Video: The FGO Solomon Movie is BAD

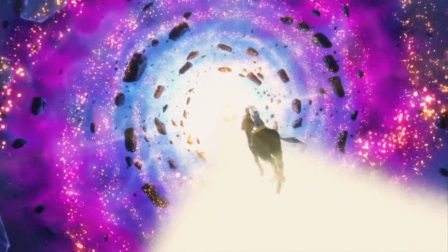A good example of exposition is something like the Monogatari series,
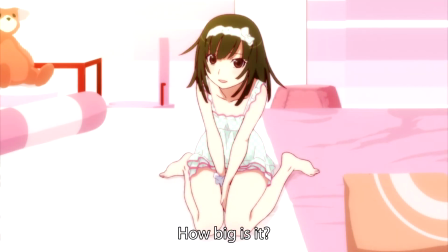where you can define clear personalities from each character and have to garner what it is they're feeling based on what they're saying.
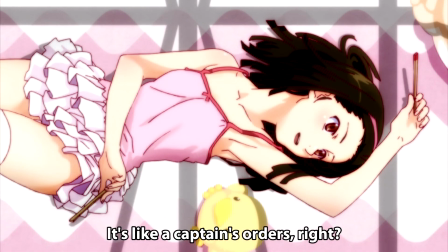Their dialogue is never, "I am sad." It's just indicative of sadness.
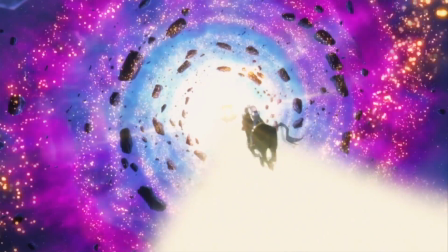Which is important. It keeps the audience engaged in wanting to learn more about the characters, how they tick and all that.
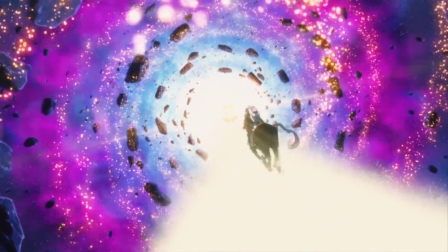All this exposition about MASH doesn't mean anything when, one,
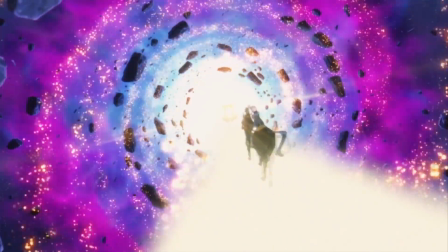she doesn't actively emote to any of it, you know, showing that character growth that she supposedly had.
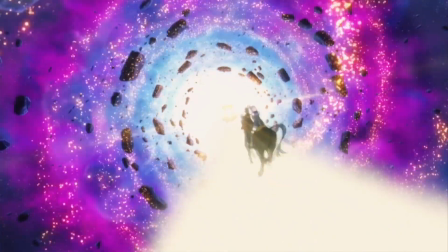Two, everything is stated in a stilted manner.
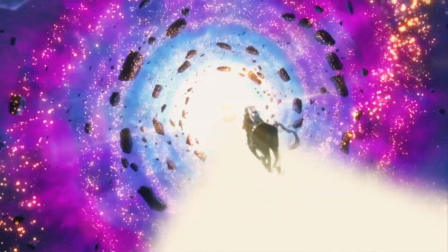And three, when she comes back at the end, just blatantly ignoring all of this setup. Which is a problem if most of your audience knows that she's going to come back beforehand due to the mobile game.
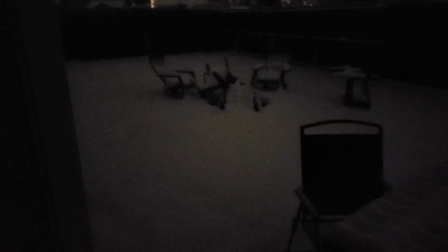This is why I say the movie is confused. It wants to just skip everything and be a greatest hits collection for the Solomon chapter of FGO,
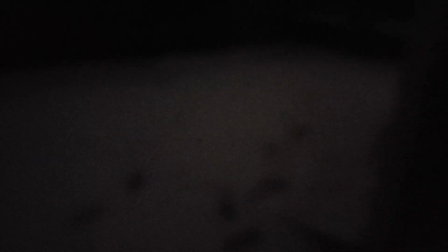but it also wants to have this emotional through line with MASH like the audience has never played the singularity. Everyone in this movie is talking about MASH's death like it's this big thing that is going to happen and should be feared.
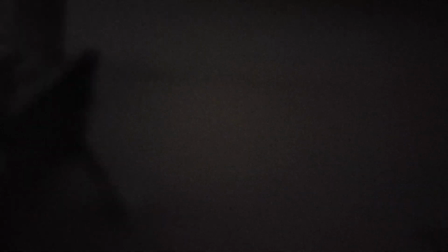It feels like it's built up more than Solomon himself, I swear to God. Another thing, MASH is said to be on the end of her rope.
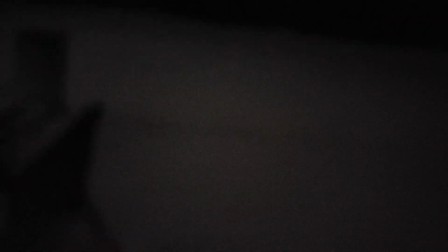Her body can't take much more. Yet, she's never shown to be exhausted or have any trouble doing anything.
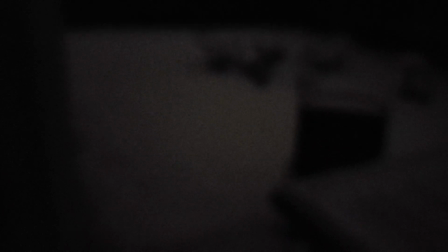The movie would rather tell you this 20 times than actually show anything of the sort, which is a problem.
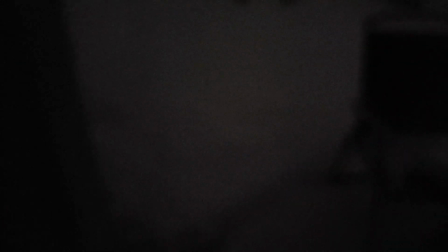It would be so much cooler to see MASH still do what she needs,
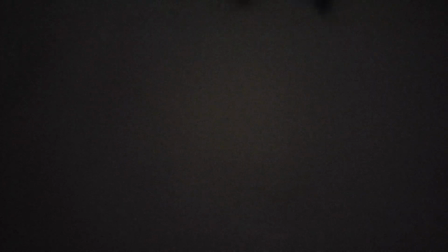but struggle a bit along the way as she gets exhausted from doing this kind of thing for 8 singularities straight and on a short lifespan.
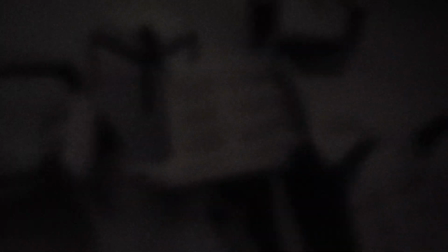Before coming into this film, I already knew MASH was going to die.
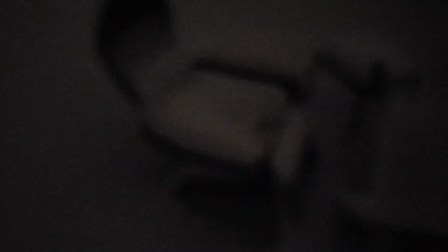And even then, the right plot beats playing out in a new way can be more emotional than the original.
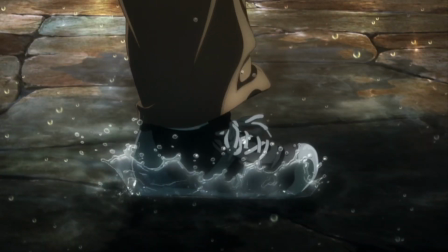To pull from this series to get an idea of what I'm talking about, think the rain scene in Heaven's Field 2 if you've seen that.
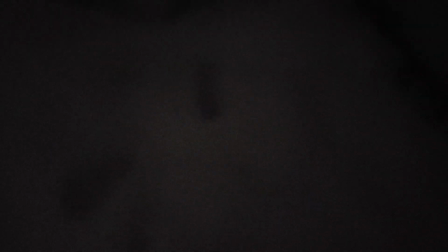The moment any hope I had for this Solomon movie died was at what should have been the emotional peak,
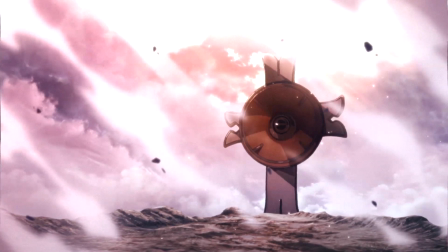MASH's sacrifice. This movie legitimately could have been redeemed, bad exposition,
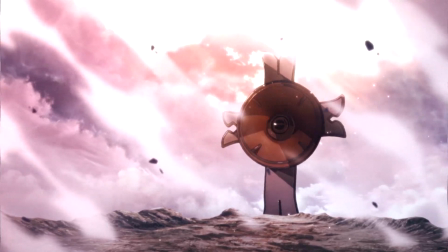milquetoast characterization and all, if they nailed this one part.
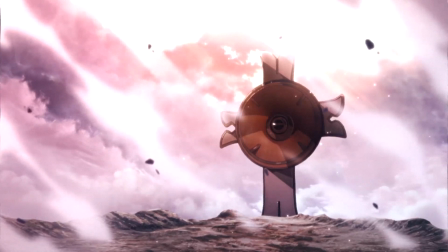However, any emotion I would have otherwise felt at this moment was ruined by the worst timed music I have ever seen in my life.
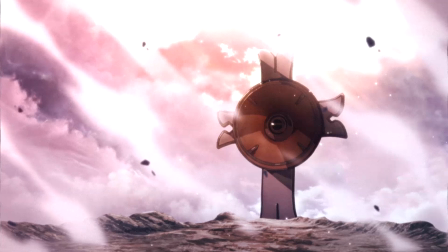It plays at a time where silence would have spoken volumes more than any kind of music ever could.
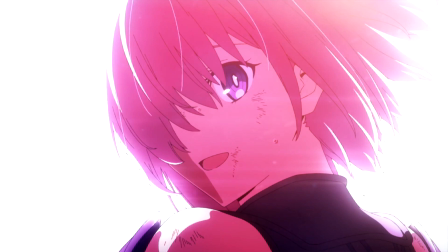Right as MASH looks back to the camera and makes this big declaration before sacrificing herself,
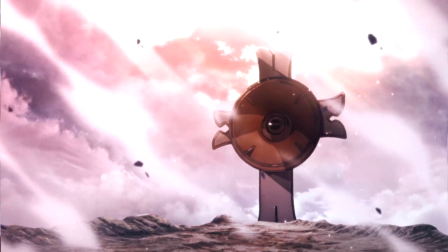not only does badly timed music played, it's this happy, jovial, upbeat tune.
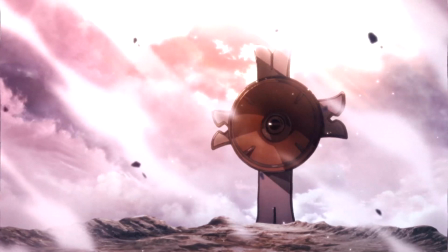Am I the insane one? How could anyone call this well done? The music is hokey and strips any emotion that the scene almost had.
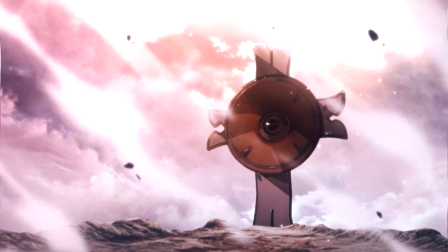Which, yeah, I will admit, I was starting to feel something. I could feel the waterworks working up, you know.
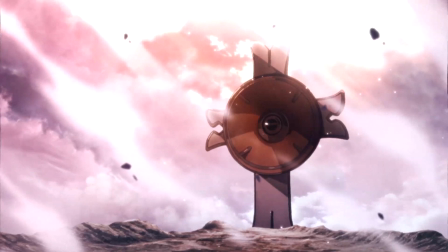Not because of any part of this movie, but because I knew MASH's character deeply from the game beforehand.
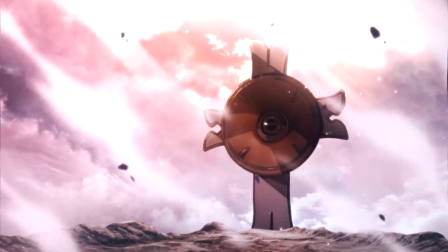All this kind of encapsulates what I hate about this film. Instead of doing anything unique, it goes for the most generic, bland option possible.
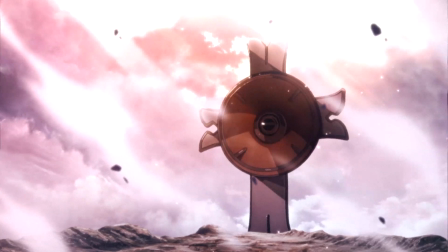Solomon, have a flashback that doesn't actually show anything. MASH, exposition dumps followed by music that tells you how to feel when she dies.
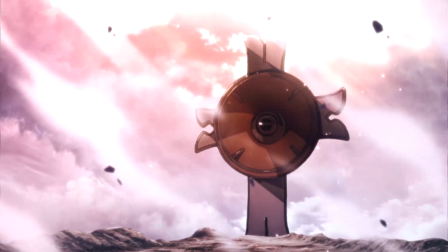The main character, I think he had more personality as a silent protagonist.
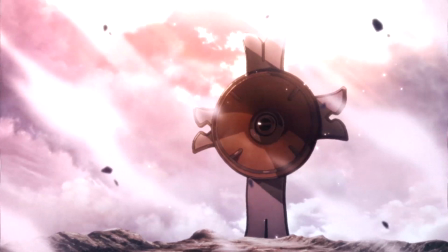His cardboard ass could fit underneath a door any day of the week, but more on that in a bit.
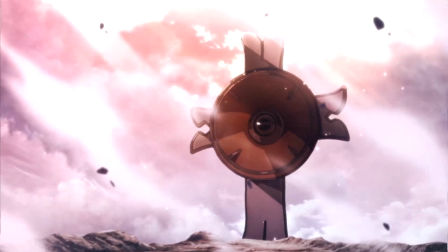I take back what I said about the servants coming in being cool at the start of the video.
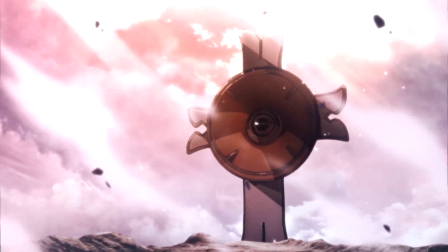That was the bare minimum this movie had to do. It shouldn't be praised. It should be scolded so that we can get better films in the future.